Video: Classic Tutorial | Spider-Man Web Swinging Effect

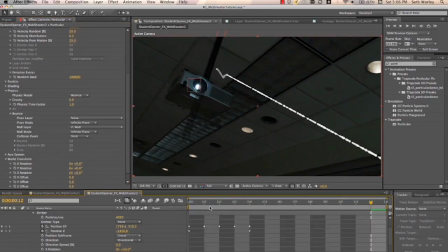(8:25)
That might be a little too much. In fact, and we can delete some keyframes or move them around until they're starting to create the visual that we want of it sticking to the pole. Other thing is we need to turn our particles up because there's clearly a lot of space in between each of these particles.
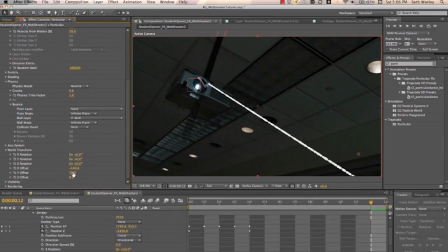(8:43)
Now we can go to World Transform and position it to where it's more accurately hitting the pole in the way that we want it to be. That looks pretty cool. And we turn our wall layer off, the visibility of it off, so we don't need to see it.
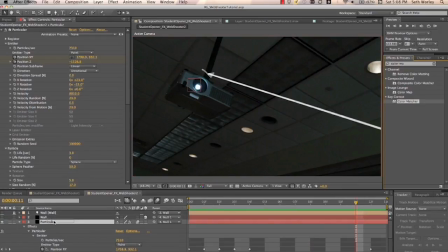(9:02)
Once we've got that, it looks pretty good. We want to add color matcher onto our layer, as we did before. That looks good. And the next thing we want to do is create a light, because the projector is going to be emitting a light onto the particles.
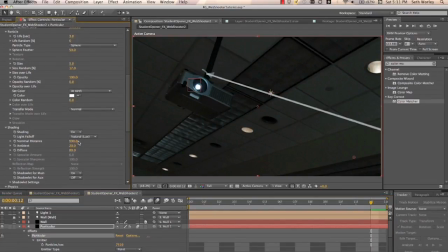(9:17)
So let's go ahead and turn shading on the particles. And then we'll position this light on the z-axis, at the right place, and then over on the X and Y axes to the right place over near the bulb.
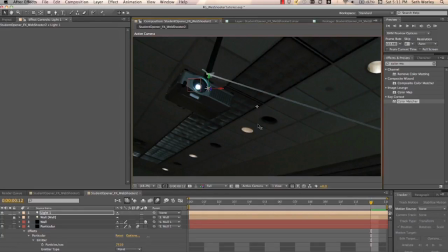(9:31)
So now there's a brighter amount of light on those particles closer to the projector, which is cool. We can also change the color of our light by double-clicking on it
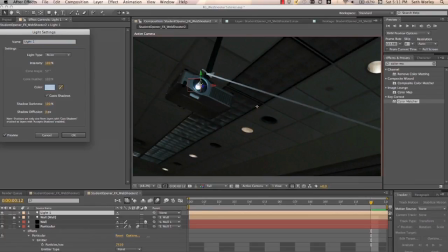(9:49)
and then using the dropper to get a very subtle tint of color on that light. So that looks pretty awesome.
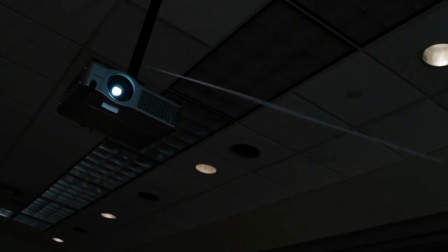(10:01)
All right, so once he attaches himself to the projector and swings around, the next thing we want to see is him swinging.
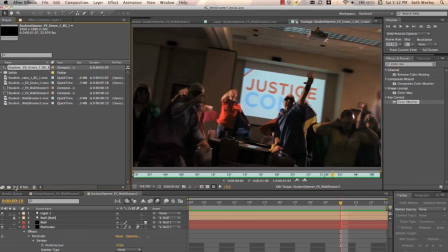(10:08)
And this is the kind of more ridiculous shot of the three of them. Well, this is our plate we have without mica anywhere in it.
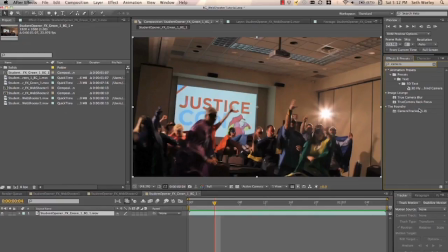(10:18)
And what I have is Foundry's camera tracker. We'll drop that on and we'll hit track features.
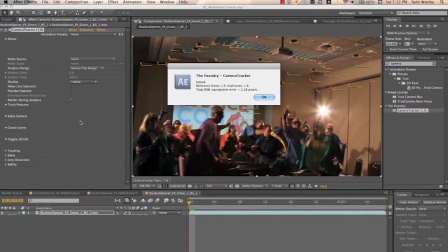(10:27)
Once we do that, we'll hit solve. And it's solved. Hit OK. And then let's select one of these track points near where the projector is.
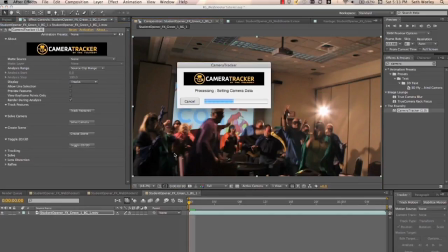(10:36)
Go in here, ground space, and hit set origin. And then we'll create our scene.
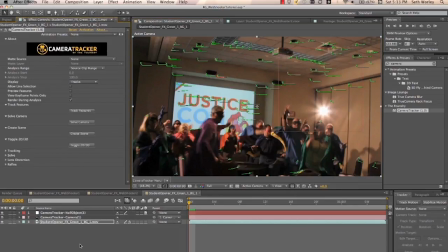(10:42)
What that does is that sets the origin center part of the scene where that projector is,
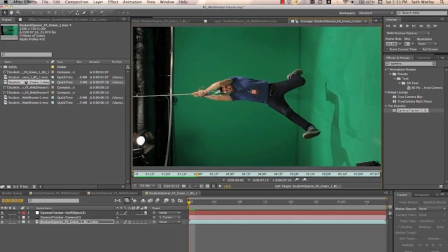(10:48)
which helps us with our anchor points and our you know, placement of mica. Here's a shot of mica on a green screen hanging from what actually is an extension cord.
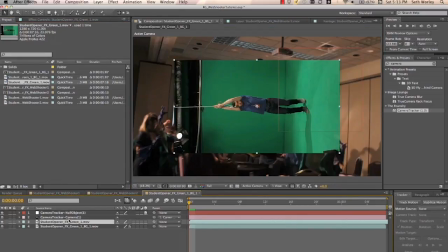(10:56)
It's the only thing we could find that he could hang on, and it can break at any point. We'll drop that into our scene, and first thing we want to do is select the little anchor point thing up here and be able to move the anchor point up to the top so that when we do rotation and things like that, it'll always be rotating from the top of the rope or the extension cord.
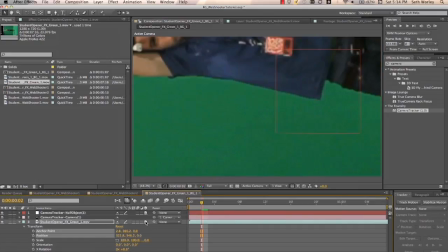(11:16)
Reselect our regular arrow cursor, make the layer 3D, and scale it down.
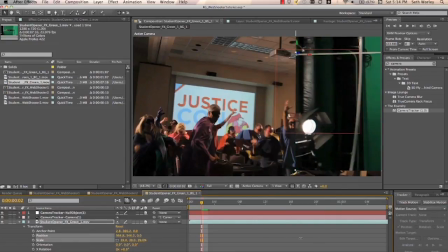(11:22)
As we scale it, it'll obviously be scaling toward that anchor point. So let's position it over so we can scale it down.
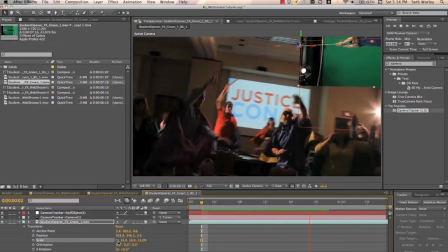(11:28)
And now you can see it is in the track shot.
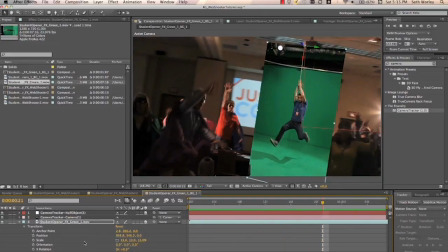(11:32)
Rotate him around, and then also let's select and actually go up to layer time stretch. Since that shot is in slow motion, let's go hit 50. So it will be 50% as long and therefore quicker.
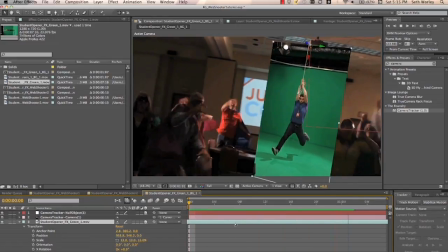(11:48)
And position it on the timeline to where we want it to be, how we want it to line up in terms of the motion.
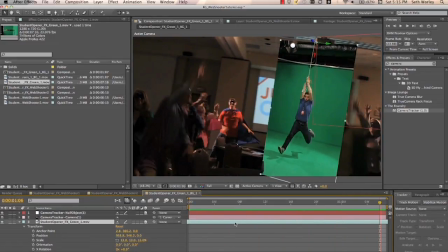(11:53)
And then
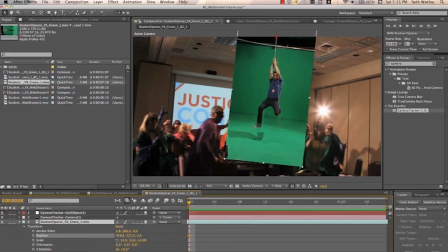(11:56)
we actually are going to cheat and have the wire coming from above frame, almost like he attached himself to a different projector.
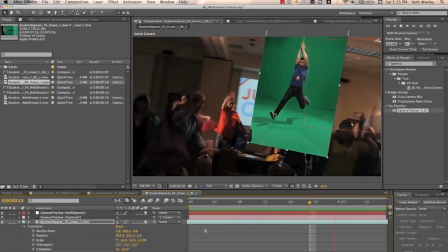(12:04)
I know it's cheating, but it's a really quick shot and it looks better. So, and you can argue with me all you want, but it's my shot.
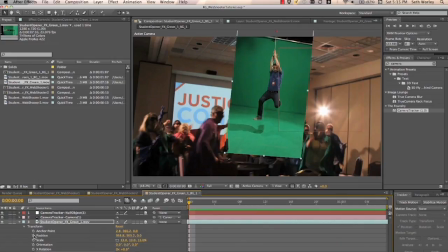(12:11)
So then I'm going to go and I'm going to keyframe the position and the rotation and etc. Of Micah's placement over the course of the shot. So it looks like he's swinging closer to camera, you know, starts farther and ends up nearer.
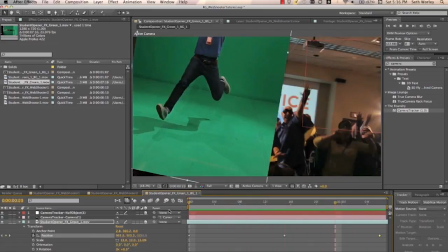(12:25)
And that's a lot of trial and error in terms of keyframing.